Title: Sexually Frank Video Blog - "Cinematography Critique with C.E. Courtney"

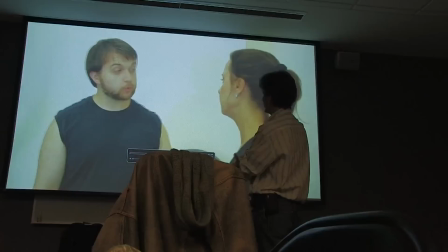So like a 6x black or something could help knock down a lot of the ambient light.
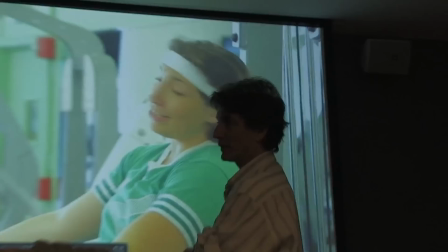This streams video more than anything.
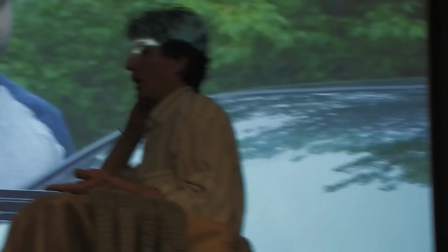So restaging this scene some other place against a darker wall would be huge. just because that's where it was in the real space doesn't mean you have to honor it.
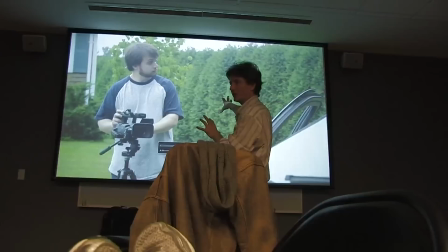Your first impulses, like you look at your opening frames, your initial impulses of framing are good.
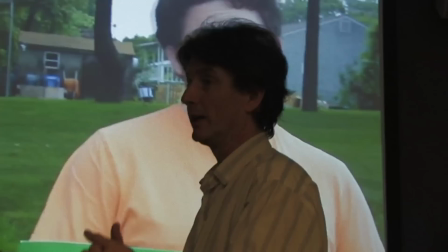And then the shot keeps running and you're like, oh, I'm afraid, let's get more and more centered with it.
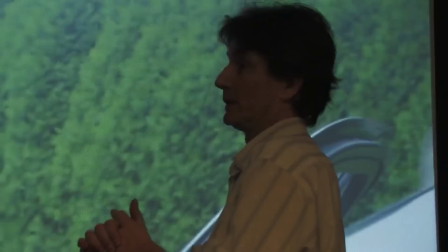But look at your initial impulses, they're dead on. Pay attention to what you're doing naturally as opposed to when your fear takes over.
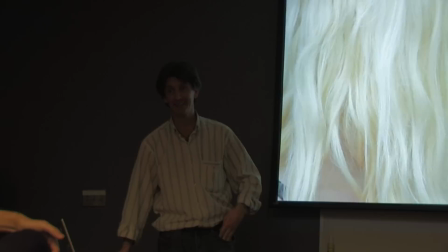I'm so glad you guys sought out the Koya Anaskazi shot. I mean, it was like kind of uncanny.
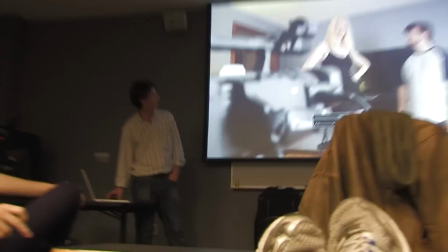There was no intention. I didn't intentionally do that, but it was just, I knew when I was doing it that I had seen the shot before and they really liked it.
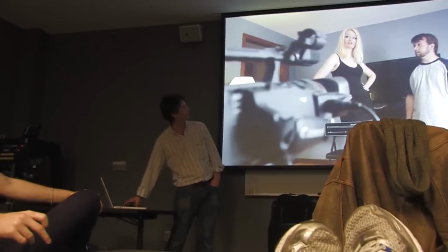It was probably swimming around your subconscious. Yeah, it's so like Hedwig and the Angry Inch in this.
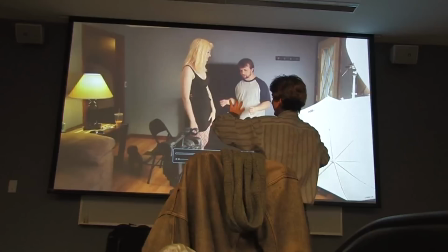If they're both supposed to be lit, like for a film shoot, then I would just make his lighting look like her light, because that's the way porn always looks.
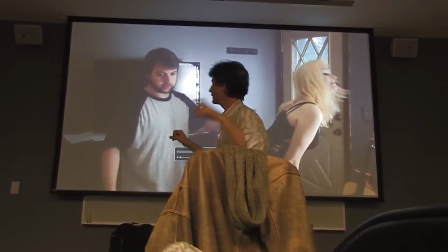Anyway, I'm told. The only thing I would have changed would be, what's your wife's name?
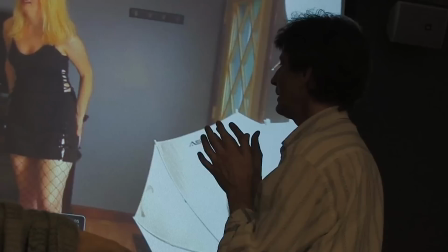Nina. Nina. over on the sofa she's got that practical next to her if you could have put a little edge on her that felt like it was coming from that motivated practical
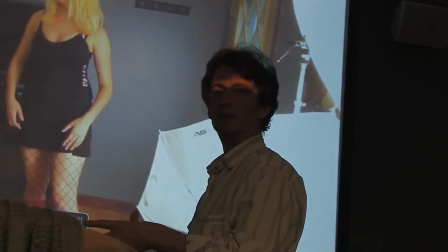see the film by the time it was halfway in you like so had me on the ride I was just like we
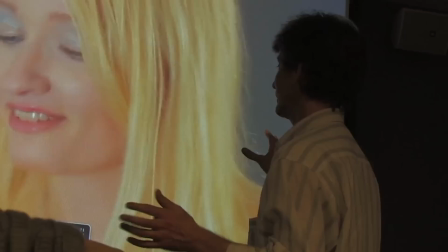can continue to talk about all the little picky things but at this point I'm like so caught up in this thing
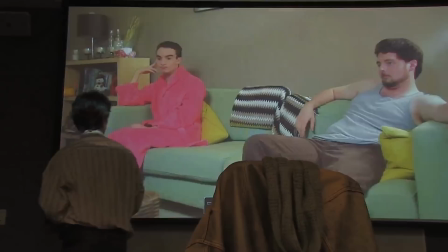and like I'm just not even caring in a way but once you turn the sound off and you start looking at it the The production design,
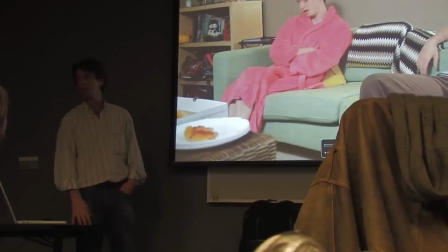the location calls with the darker walls and everything, it's like so often you just get thrown in little white rooms.
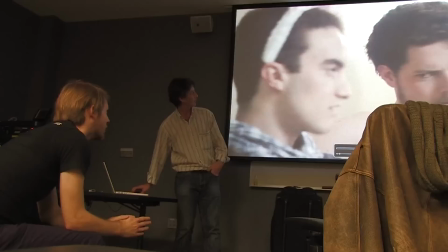If it's not a darker tone, you're screwed.
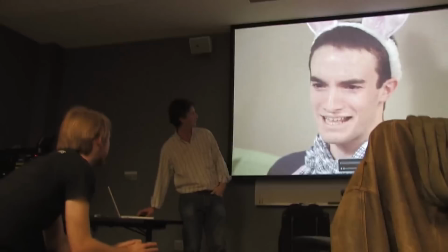To some degree, he's the female character, and so to some degree his flatter, softer lighting does work.
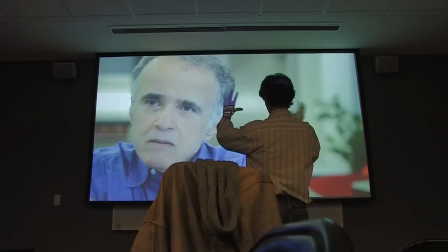This framing, beautiful. You know, this balance, the camera, the feeling of the amount of motion, like what's going on in the scene.
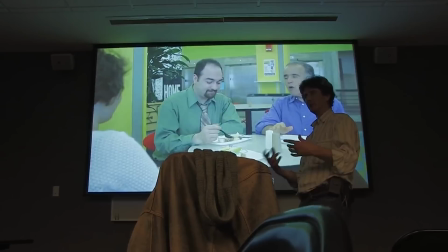And, you know, there's, like, comedy, comedy, and then there's, like, real comedy.
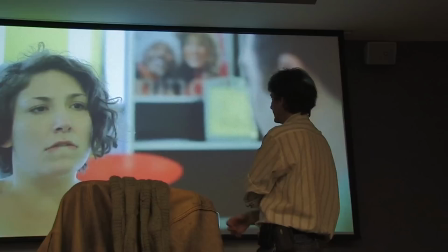This isn't Seinfeld. Yeah, this is so, like, a fictional narrative feature, and those over-the-shoulders feel absolutely right.
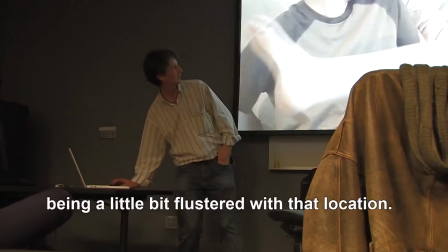I love her performance as a character. We were so lucky to get her. For whatever reason, I remember my brain being a little bit flustered with that location. I was like, I don't even know how to approach this. One of the biggest seeming contradictions in my life that I've had to reconcile is what it means to do your best without caring about the result. That seems like a contradiction. You know, I came to understand that any caring about the result is energy that is invested in the future. You can only do something about this moment. You know, I'd have these moments where I would take some action and the result would be the desired result, but my action was deeply flawed. I did not do what it was I intended. I lucked out. Was that what I'm looking for? At other moments where I did exactly what I wanted to do, I felt totally in the flow stakes, and the result was absolutely not the right result. Is that what I'm looking for? Yes, it is. Yeah, the moment where you are absolutely in the flow state.
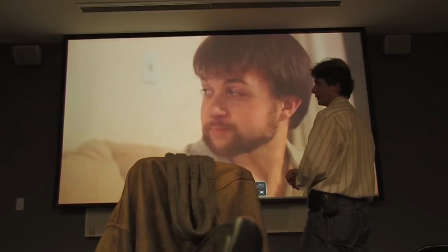Zen and the Art of Archery, I recommend the book highly. Eyeline is specifically from camera, looking through a monitor.
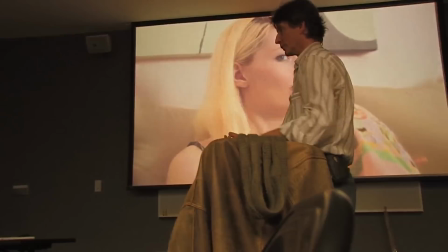So, you know, I've got the shot of you two, and you have to go,
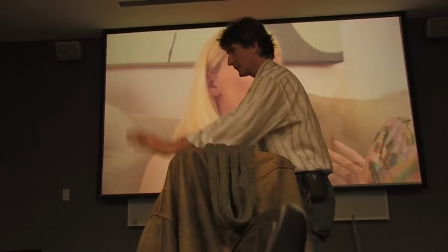and we have to do your close-up, and I have to remember and determine exactly, like, okay, you should be looking this far off the mat box.
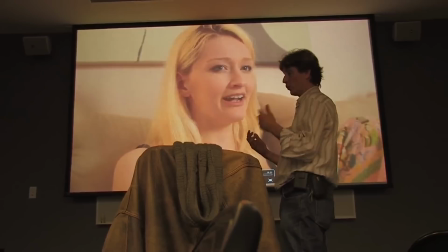Do I need to set up a c-stand and put a little extra tape here? and getting that experience of
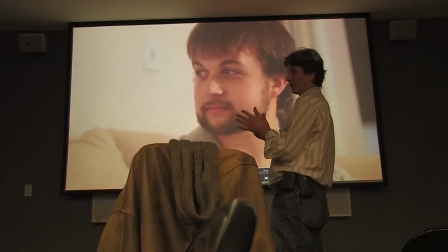where exact eyeline should be will also help influence exactly where your framing should be.
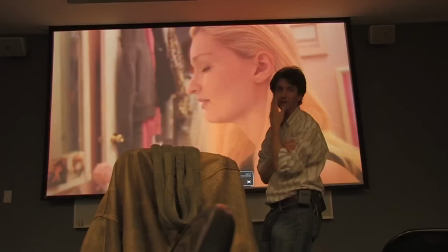The honesty of this scene is just so phenomenal. These moments of she doesn't cheat on him or tries not to.